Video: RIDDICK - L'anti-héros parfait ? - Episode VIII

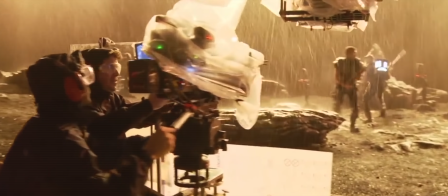1385s
Les chroniques de Riddick fut un échec commercial et fut reçu moyennement par la critique, ce qui influença le revirement que fit le troisième volet.
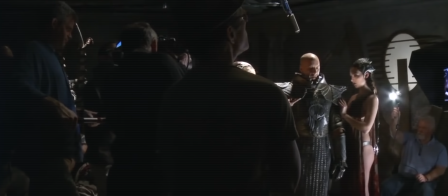1393s
Tuohy et Diesel, croyant toujours au potentiel de leur saga, durent revoir leurs ambitions à la baisse afin de lui permettre de subsister.
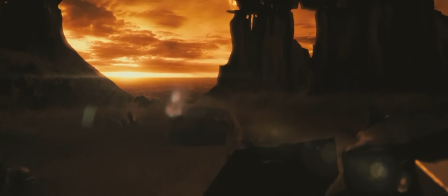1400s
Excite donc le destin de la galaxie, ici on cherche à renouer avec le premier volet.
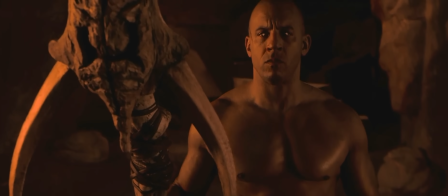1405s Je dois retrouver l'animal qui est en moi.
Riddick, pour survivre sur cette planète hostile, se doit de revenir à son côté primitif.
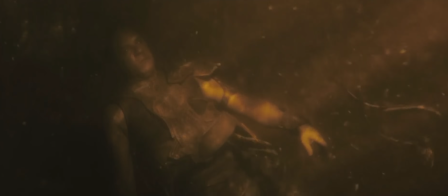1413s
Et de nombreux choix du réalisateur vont illustrer cette nature profonde, avec par exemple les symboliques qui rappellent les hommes préhistoriques.
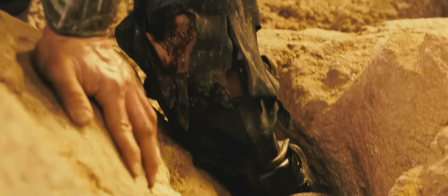1421s
Un instinct de survie à toute épreuve.
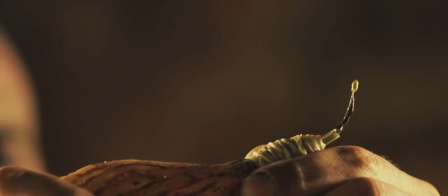1425s
Notre anti-héros ira même jusqu'à capturer une espèce de chiot zèbre pour tester du poison sur lui, sans aucun état d'âme.
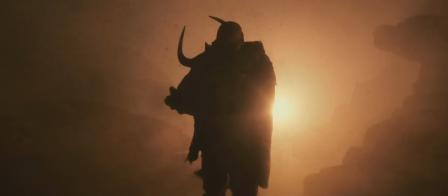1431s
Et quand le début du film se paye le luxe d'enfermer le personnage dans une solitude extrême, sans dialogue, seule une voix off introspective nous connecte à l'humanité.
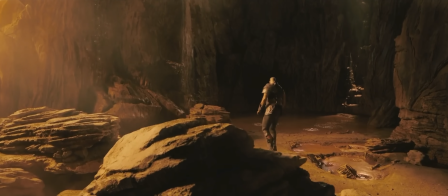1440s
Un choix que je trouve dommage d'ailleurs, car le film aurait gagné à assumer un mutisme total.
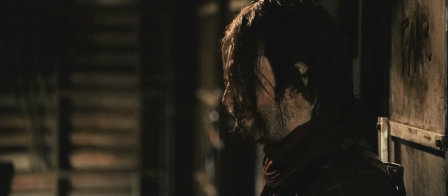1445s
C'est également le retour d'une violence graphique à base de mutilations corporelles,
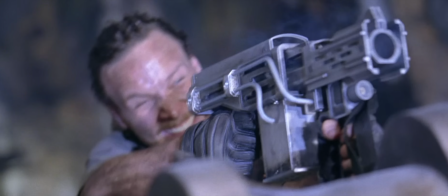1449s
là où les chroniques de Riddick étaient beaucoup plus consensuelles dans la représentation de sa violence.
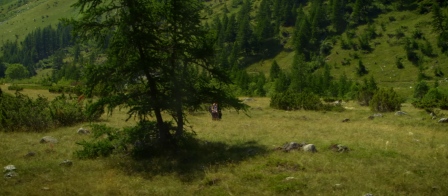1457s Je crois que j'ai jamais vu quelqu'un manier aussi bien le rocher. J'ai grandi dans un lieu un peu comme celui-ci.
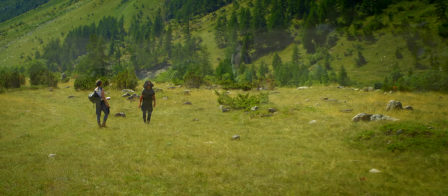1465s Rien à bouffer, pas de technologie, juste la nature et des prédateurs.
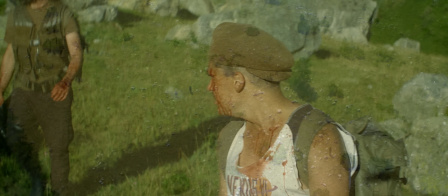1473s Alors t'es une sorte de Mowgli préhistorique? Non. Mowgli savait se faire comprendre des animaux, lui.
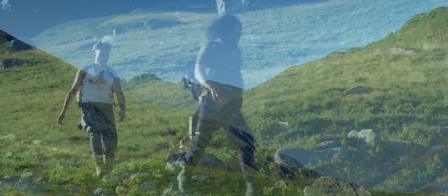1482s Hé, hey, tu penses qu'on trouvera quoi au vaisseau?
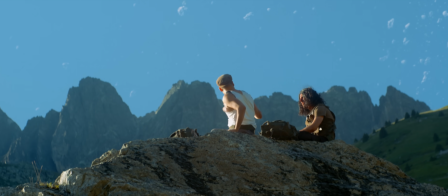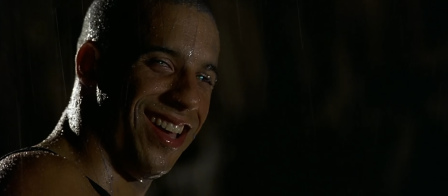1494s
Dans le premier film, Riddick est donc un criminel sans morale, qui ne pense qu'à lui.
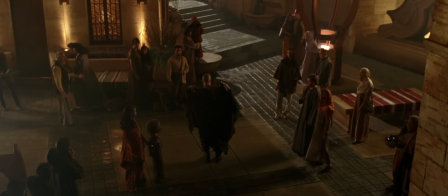1499s
Le deuxième film édulcore un peu le personnage en faisant un prophète sauveur pour donner une plus grande envergure à l'univers.
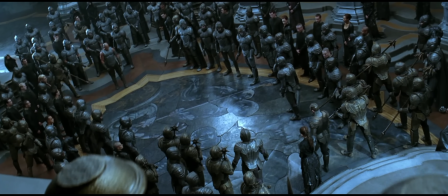1505s
Il n'aura de cesse de combattre ce rôle et cherchera avant tout à sauver sa peau. Finalement, il devra accepter de s'intégrer à la société à contre-cœur.
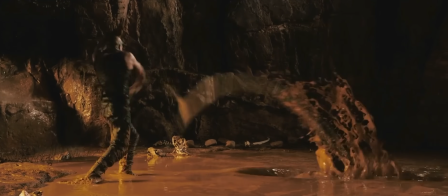1514s
Enfin, le troisième film nous en fait une espèce de Robinson Crusoe violent qui reste fondamentalement intéressé par une seule chose, lui-même.
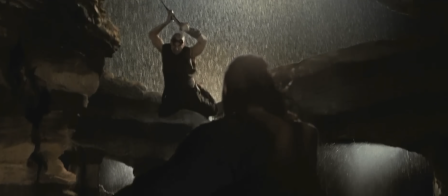1522s
Malgré quelques évolutions, l'ensemble de la saga aspire à nous présenter l'anti-héros parfait.
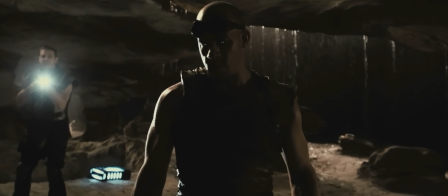1527s
Pourtant, un élément m'avait perturbé dans le dernier film.
C'est pas de moi dont vous devez avoir peur.
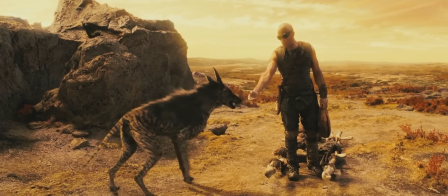1533s
Le lien qui va se créer avec le chien zèbre. Ici, Riddick tient le rôle du mâle alpha d'une meute.
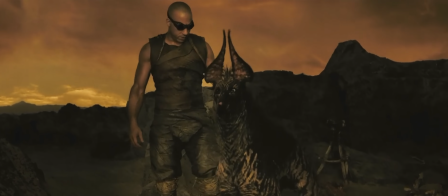1540s Donne-le-moi.
Ce qui semble renforcer l'animalité du personnage. Cependant, au fur et à mesure de leur relation, une ambiance légère s'installe.
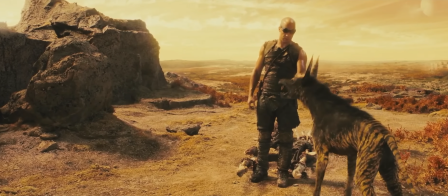1548s
Appuyée par une musique tout droit sortie d'une comédie romantique.
Attends.
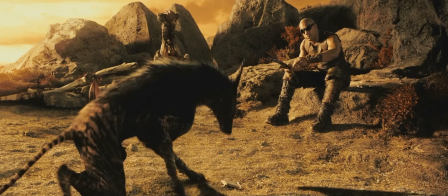1555s Attends.
Et un humour douteux.
Oh bah non.
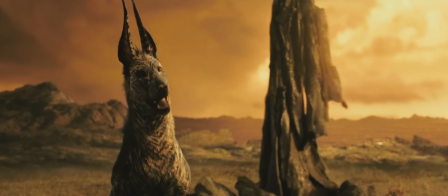1560s
Cette position du maître qui joue avec son animal de compagnie humanise Riddick.
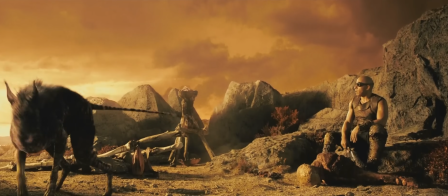1566s
En dissipant son rôle de bête sauvage, cette scène a fait germer une question en moi. Quelle est la nature réelle de notre protagoniste? Mais en vérité, citoyenne, citoyen, il y a quelque chose qui va pas. En revoyant ces films, il y a une chose qui m'a sauté aux yeux. C'est qu'en fait, Riddick n'a jamais été un anti-héros. Et ce, même depuis le premier film.
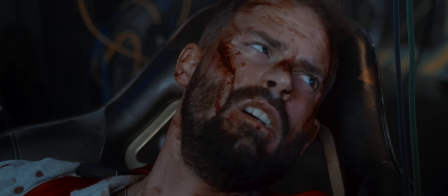1590s Qu'est-ce qui se passe? Le vaisseau est en des dépenses minimales. Mais ça ne suffit plus.
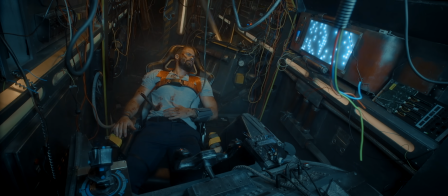1596s Votre assistance médicale est en train de lâcher. Il reste quoi à désactiver? Vous le savez déjà.
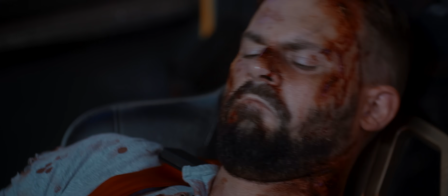1605s Que
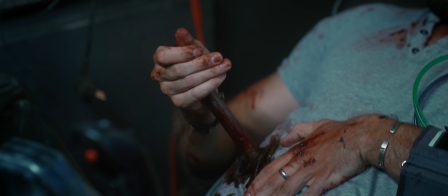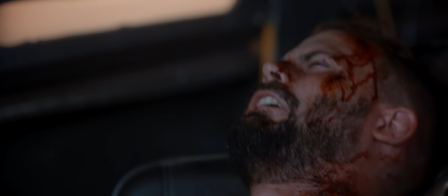1611s faites-vous? Vous devez économiser vos forces, cette nouvelle. T'es numérique, non?
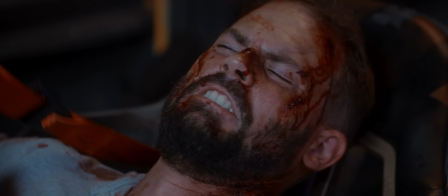1618s Pourquoi? Alors je peux te sauvegarder? Non,
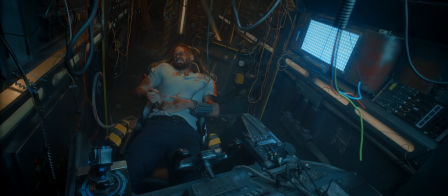1625s capitaine.
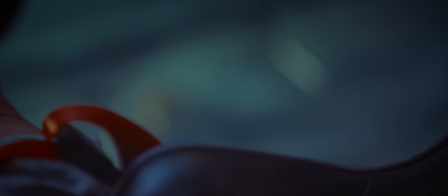1630s Vous êtes fatigant.